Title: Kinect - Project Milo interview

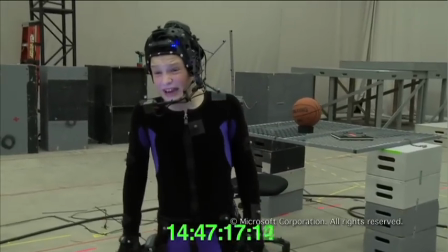4:16 Smash! Milo! Sorry. I need more room to do that trick.
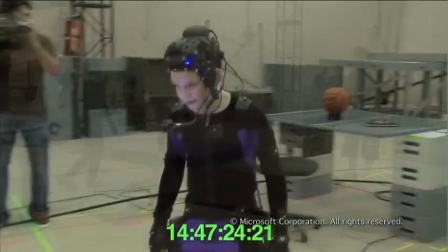4:23 Do your homework! Okay.
The actor is even more reliant on me than in conventional film drama.
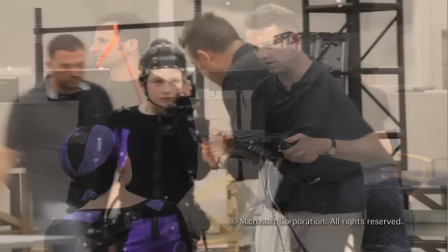4:30 The relationship is even more primary. It's much more high energy and much more intimate than on a traditional film set. The work of the director is to guide the actor and help them create a performance, which is 100% believable, despite the fact that they're actually in a shed.
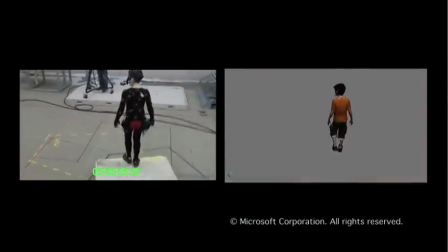4:49 It's incredibly lifelike and authentic as a technology, and as a tool for a director to use to capture drama.
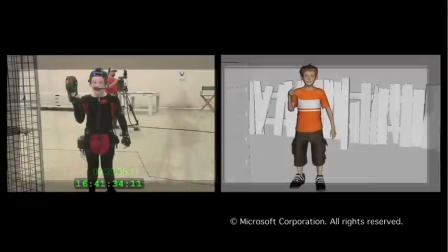5:00 Wow. Look what I've got, a new paint gun. Catch catch me if you can.
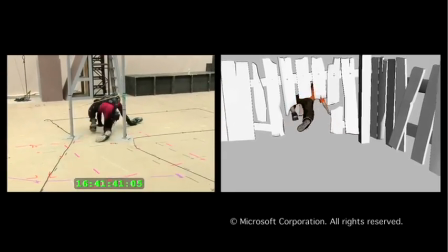5:06 There's a reciprocal relationship between character and player here. But just like a real relationship, there can also be moments of conflict.
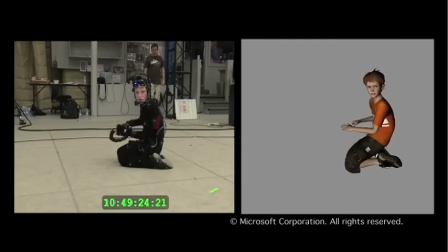5:13 Who won you anyway? No one!
And that's all part of the transformation of gaming we were involved in.
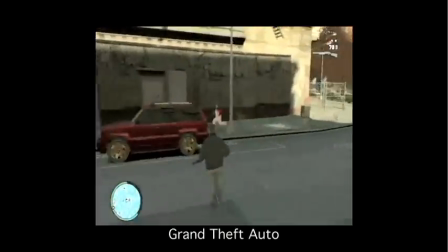5:21 In most games, the animated character is the player's avatar. The player experiences the game through them.
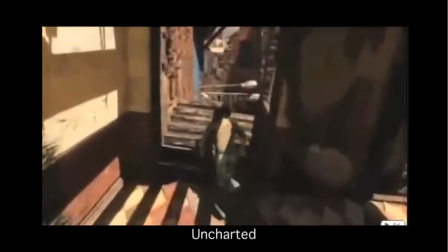5:28 The camera angle is typically behind the character, fairly high, looking over their shoulder at the environment they face.
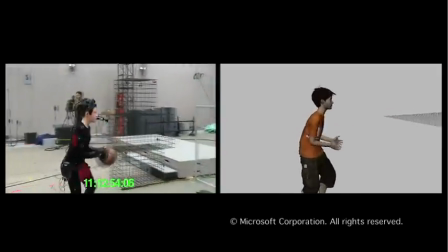5:35 In our game, the animated character is a different person to the player, and there is a human relationship between these two different people.
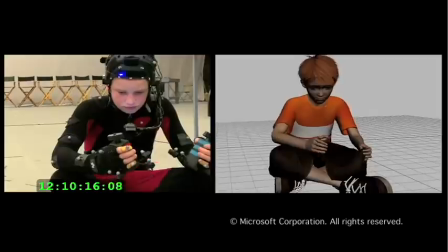5:43 To make the relationship come alive, I changed the position of the camera.
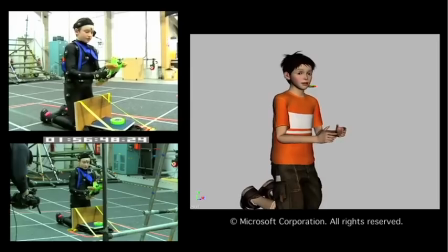5:47 I positioned it at a human level, eye to eye, enabling Milo to talk naturally to the player.
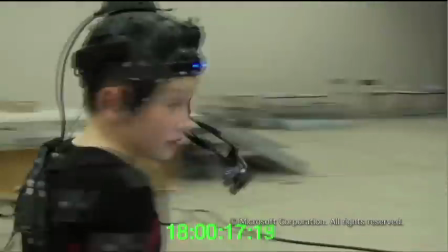5:54 The camera is also handheld, which makes the player feel they're sharing Milo's experience.
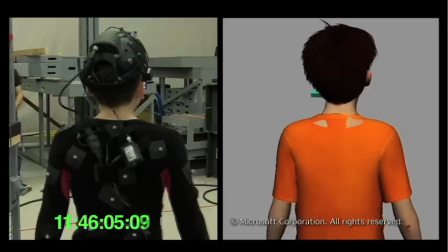6:01 Though the player is sometimes following Milo, I often directed the actor to turn back and make eye contact and share his feelings.
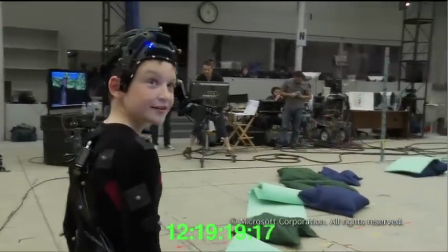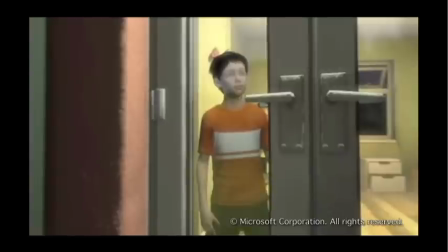6:13 Come on.
My approach throughout this project was to use cinematic techniques to
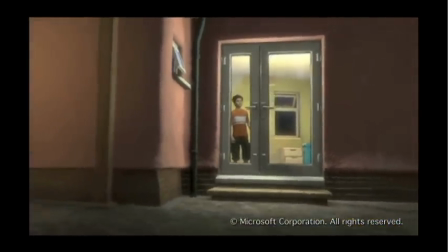6:21 express Milo's emotional state in order to evoke an empathetic reaction from the player.
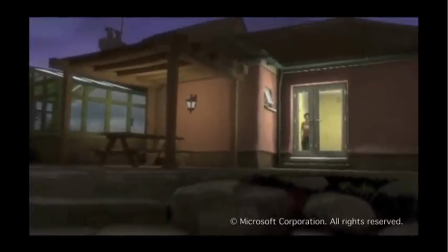6:27 Working closely with the game's developers meant that drama direction and interactive technology
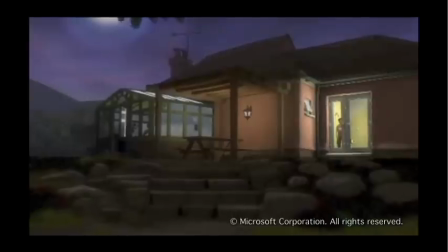6:33 combined to make this such a different kind of computer game. Everything about this job was exciting. Everything about it was challenging.
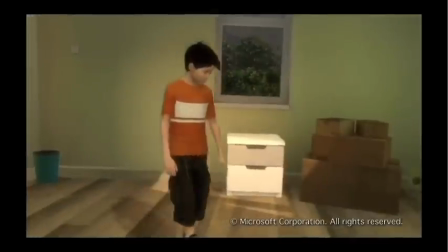6:43 From motion capture technology to melding live action performance by an actor to animation
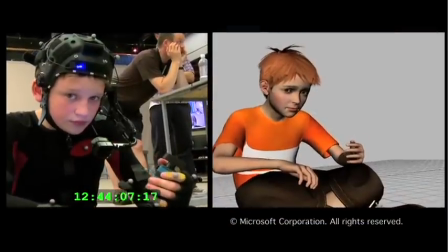6:50 to creating a character that you not only empathise with but you actually related to on an actual practical level.
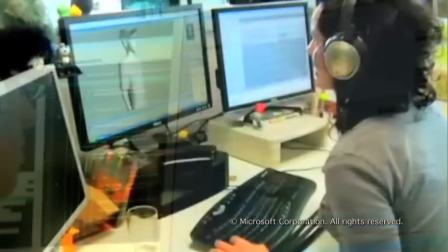6:57 I don't know if it's the first time, but it's certainly very unusual for a drama director to be fully integrated with every part of a game's development,
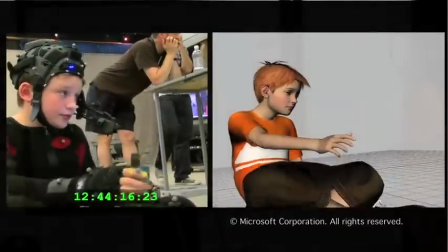7:05 production, animation, sound recording, the whole thing right through to completion.
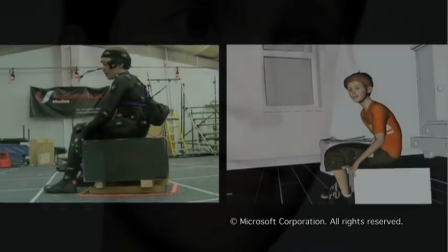7:10 I learned a huge amount, and it's going to inform anything I do in the future.